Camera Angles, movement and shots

Hi, my name is Ian Mendoza. Today we are going to talk about camera shots, angles, and movements. The first thing we are going to talk about is camera shots.
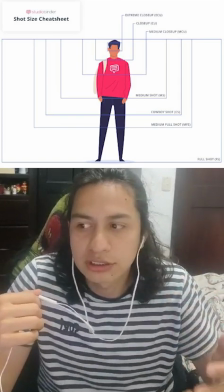(0:13)
So, what is a camera shot? A camera shot is composed of the series of frames that are shot and
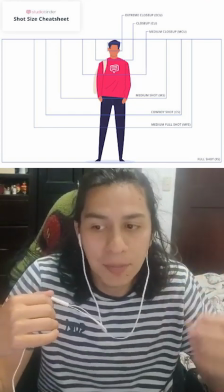(0:21)
interrupted from the moment the camera starts rolling until it stops. So, for example, we have the extreme long shot,
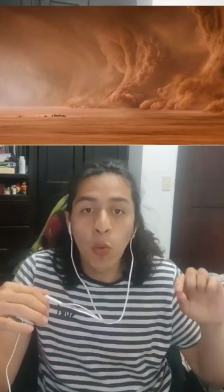(0:37)
also referred as extreme wide shot. It conveys
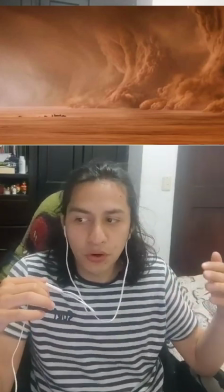(0:43)
contextualizing information to the viewer about where the action in a
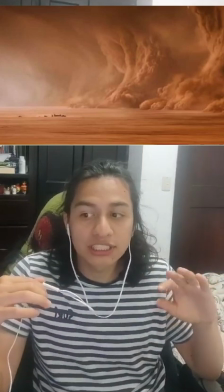(0:48)
scene is taking place or sets a character in their context.
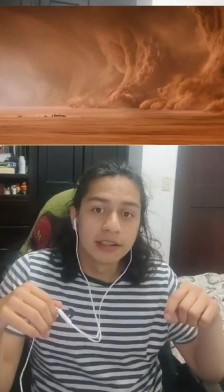(0:53)
This is useful to establish an scene, okay,
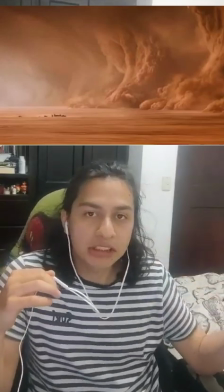(1:01)
and and also to give information to the viewer about the current situation. Next we have the long shot.
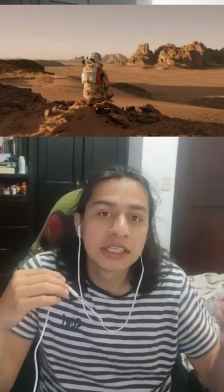(1:13)
The long shot is useful to establish the relation between the character and their environment.
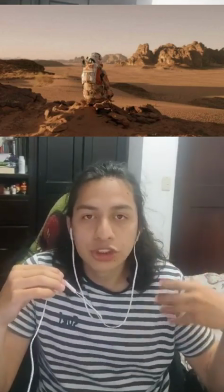(1:21)
This particular kind of shot usually covers the full length of the body
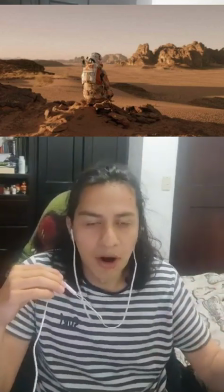(1:26)
of the character and also the environment that he is within.
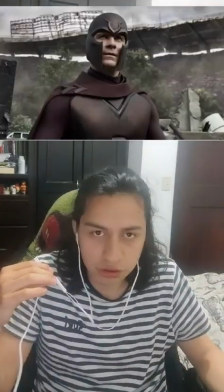(1:33)
Next, we have the medium shots or mid shot.
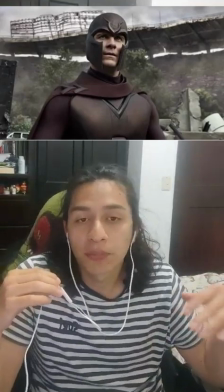(1:38)
The mid shot usually covers from the waist to the top of the head of the character.
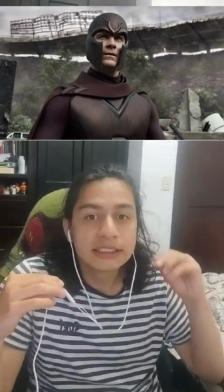(1:45)
This kind of shot is useful in the dialogues because it allows
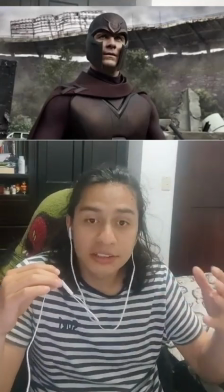(1:53)
to perceive and see the
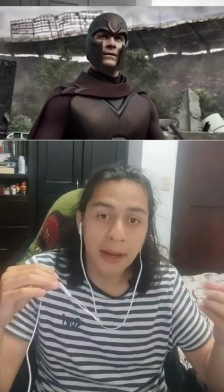(1:58)
facial expressions but also the body language. And finally we have the close-up and the extreme close-up.
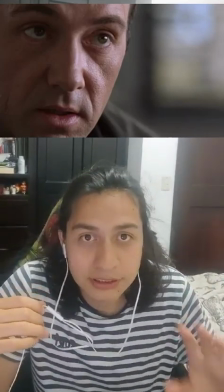(2:07)
So the close-up is a type of camera shot
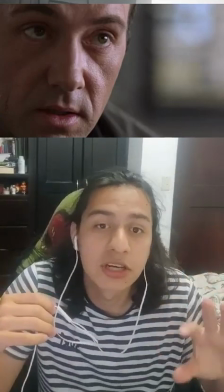(2:13)
that gives information about facial expressions,
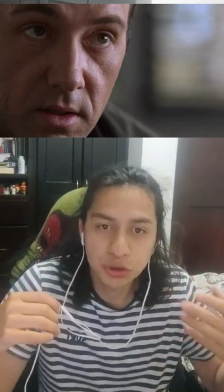(2:17)
is very emotional, and usually it covers from the shoulders to the top of the head. And finally the extreme close-up, it's when an object,
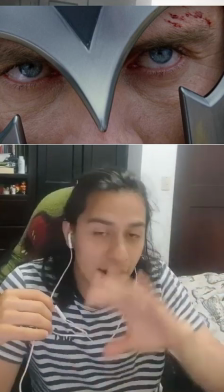(2:29)
a part of the body or something, covers the entire screen of the
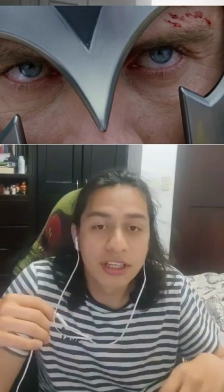(2:37)
shot to emphasize or give a detail or heighten an emotion. So next we are going to talk about camera angles. So what is a camera angle? A camera angle is used to specify the location where the camera is placed to take a shot. The position of the camera in relation to the objects can affect the way the viewer perceives the scene. And a scene may be shot simultaneously from multiple camera angles to amplify the cinematic effect and the emotions. The first type of camera angle that we are going to talk about is the eye level shot.
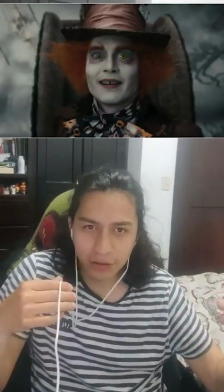(3:24)
It's the most common camera angle and is from the eyes of the character,
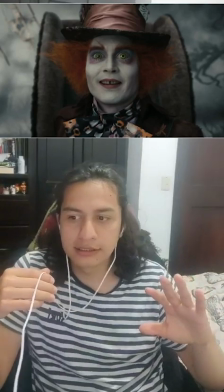(3:31)
and usually it mimics how we see people in real life. Okay, the second one is the low angle shot.
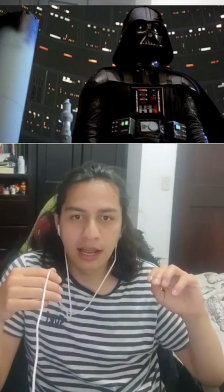(3:42)
The low angle shot is a special kind of shot
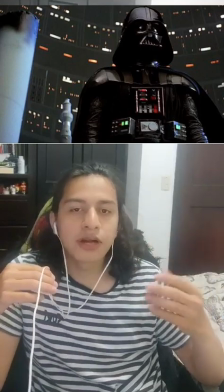(3:47)
that gives information about the power of the character.
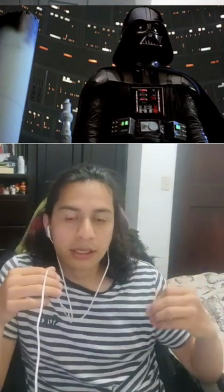(3:52)
It also
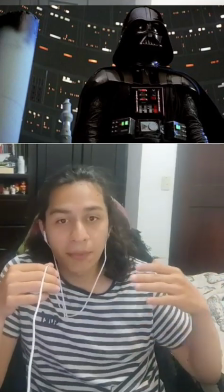(3:55)
allows us to recognize the vulnerability or both the power
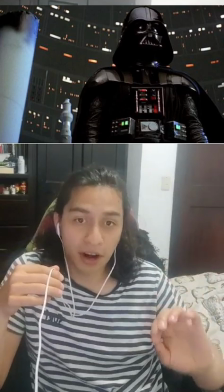(4:02)
and the vulnerability of a character. Next we have the high angle shot.